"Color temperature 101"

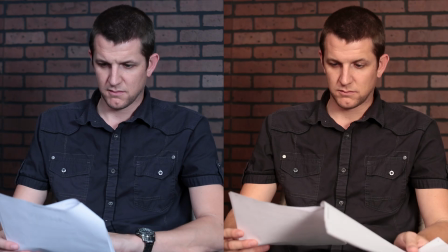(0:00)
Getting your camera's color temperature and white balance right can make a world of difference when trying to make the best video possible.
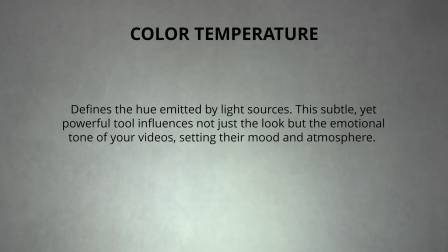(0:07)
Color temperature defines the hue emitted by light sources. This subtle, yet powerful tool influences not just the look, but the emotional tone of your videos, setting their mood and atmosphere.
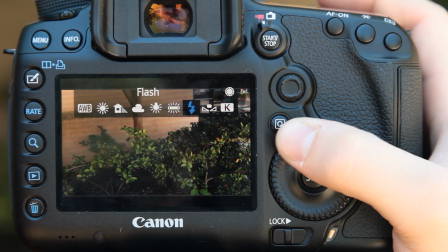(0:17)
As for white balance, it ensures that the colors are represented accurately,
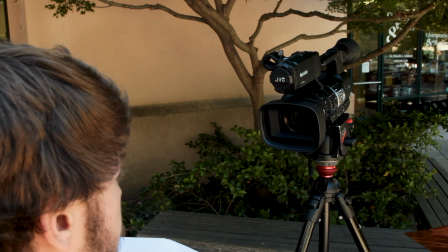(0:22)
compensating for varying hues of different light sources to make your footage look natural, regardless of the lighting conditions.
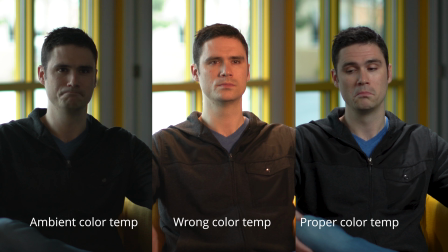(0:28)
Together, they allow videographers to make narratively gripping yet technically impressive videos.
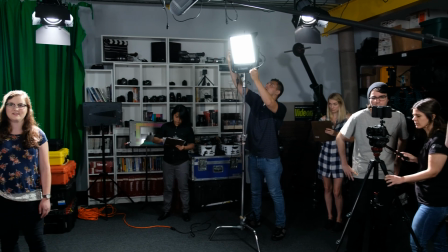(0:34)
Mastering color temperature and white balance means having the ability to manipulate the ambience and perception of your videos,
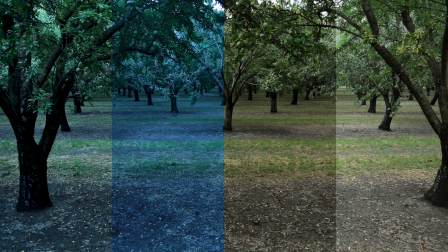(0:41)
ensuring that every shot not only tells the story, but evokes the intended emotional response. This is just one of eight videos from our Lighting for Beginners course, but there's so much more to learn.
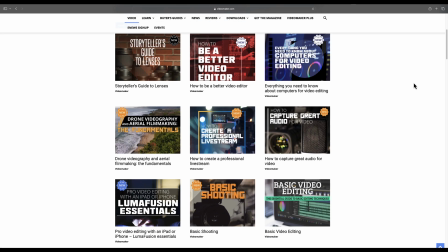(0:51)
As a Video Maker Plus member, you'll get access to over 45 courses on every aspect of video production.
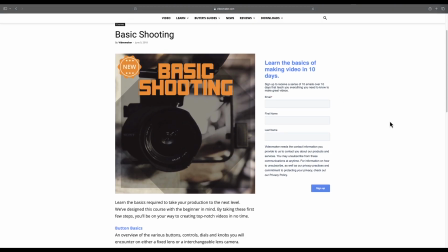(0:56)
Like our course on basic shooting, it, like this one, will help you take your videos to the next level. And right now, you can get free unlimited access. Just click on this card and sign up now.
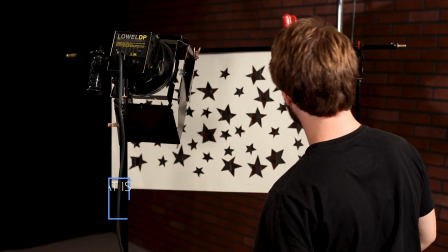(1:07)
Don't miss this chance to take your videos to the next level, ensuring that every shot not only tells a story, but evokes the intended emotional response.
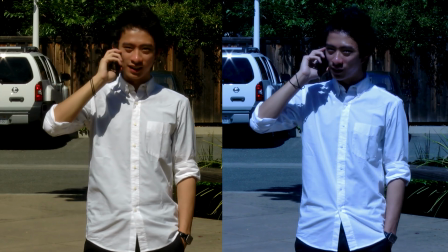(1:16)
You won't believe how much color temperature can transform the look and feel of your video. It's the unsung hero of storytelling.
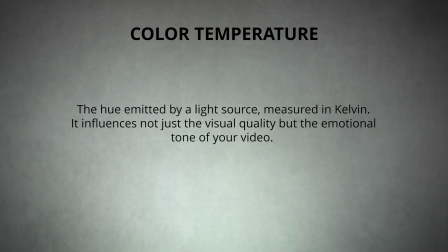(1:22)
Color temperature describes the hue emitted by a light source. Measured in Kelvin, it influences not just the visual quality, but the emotional tone of your video.
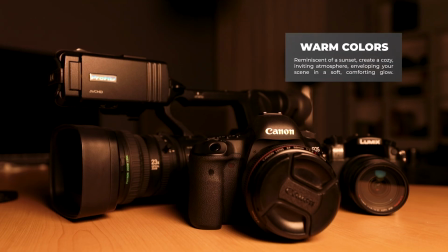(1:32)
Warm colors, reminiscent of the sunset, create a cozy, inviting atmosphere, enveloping your scene in a soft, comfortable glow.
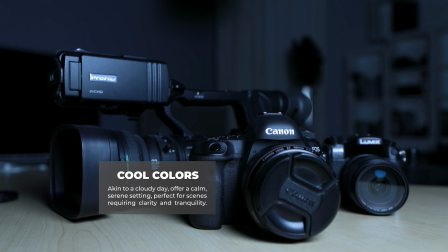(1:39)
Cool colors, akin to a cloudy day, offer a calm, serene setting, perfect for scenes requiring clarity and tranquility.
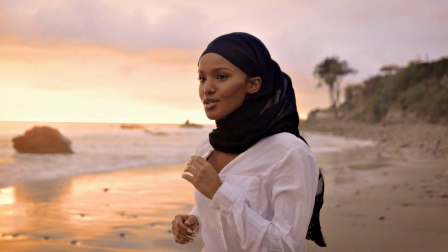(1:46)
Imagine this, a warm golden light that wraps your subject in a welcoming embrace versus a cool blue light that casts a soothing calm.
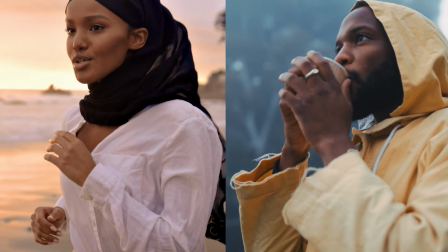(1:55)
Each color temperature tells a different story and evokes distinct feelings and responses from your audience. Knowing how to utilize color temperature allows you to set the mood and atmosphere, making your video not just seen, but felt.
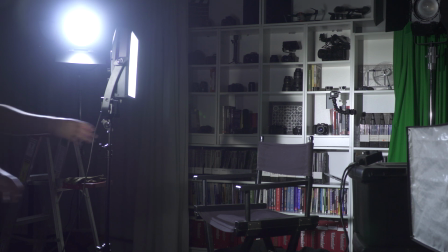(2:09)
So next time you light your scene, remember, the hue of your light could be the key to unlocking your video's potential.
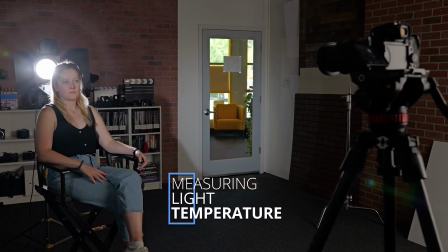(2:16)
If you're ready to enhance your videos, it begins with grasping color temperature.
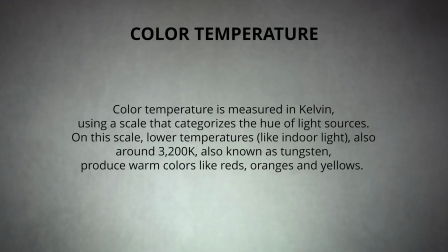(2:20)
Color temperature is measured in Kelvin using a scale that categorizes the hue of light sources. On this scale, lower temperatures like indoor light, around 3200 Kelvin, also known as tungsten, produce warm colors like reds, oranges, and yellows.
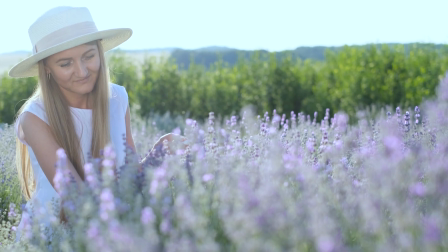(2:37)
Tungsten light evokes a cozy, intimate ambiance. As for higher temperatures like that of daylight, approximately 5600K or Kelvin,
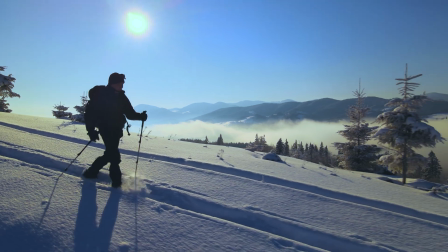(2:46)
they create cool colors such as blues providing a clear focused illumination understanding the kelvin scale is vital for videographers by adjusting the color temperature you can
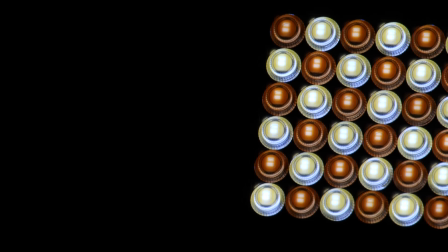(2:57)
alter the atmosphere of your videos for greater flexibility bicolor lights allow you to switch between warm and cool temperatures to suit your needs remember the right or wrong color temperature can make or break your video whether it's the warm hues of
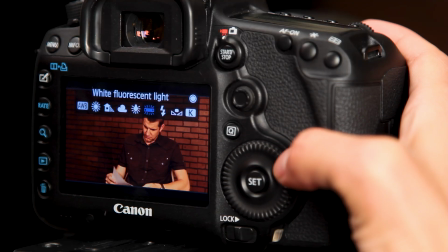(3:10)
a sunset or the cool clarity of midday mastering color temperature is the key to creating visually captivating and emotionally engaging videos.
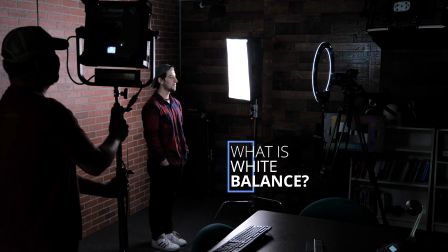(3:19)
The secret ingredient that can turn a good video into a great one is proper white balance.
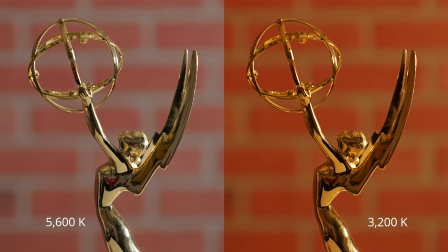(3:25)
It's a critical setting that adjusts your colors in your video to look as natural and true to life as possible. Light sources vary in color temperature, casting different hues over your scene.
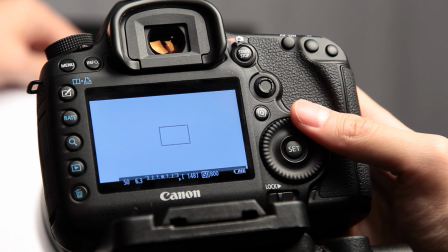(3:34)
By setting the white balance, you're telling your camera what true white looks like under your current lighting conditions.
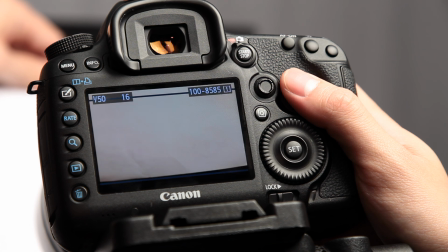(3:40)
Your camera then compensates for the color temperature of the light, adjusting the overall color palette of your video.
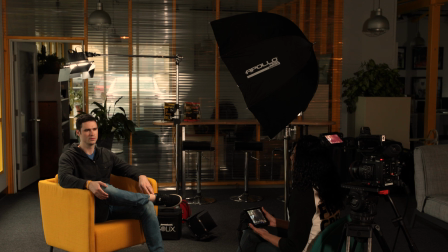(3:45)
Say you're filming indoors under tungsten lighting. Without adjusting the white balance, your video might have a warm orange tint.
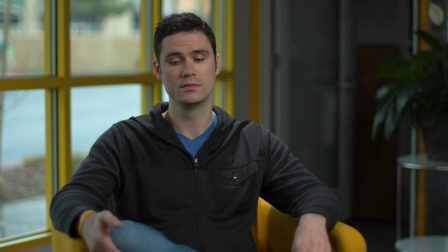(3:51)
By setting the white balance to a tungsten or indoor setting, the camera neutralizes those yellow-orange tones, making the colors in your video appear natural just as your eyes see them. Mastering white balance is essential for any videographer looking to enhance the visual quality of their videos.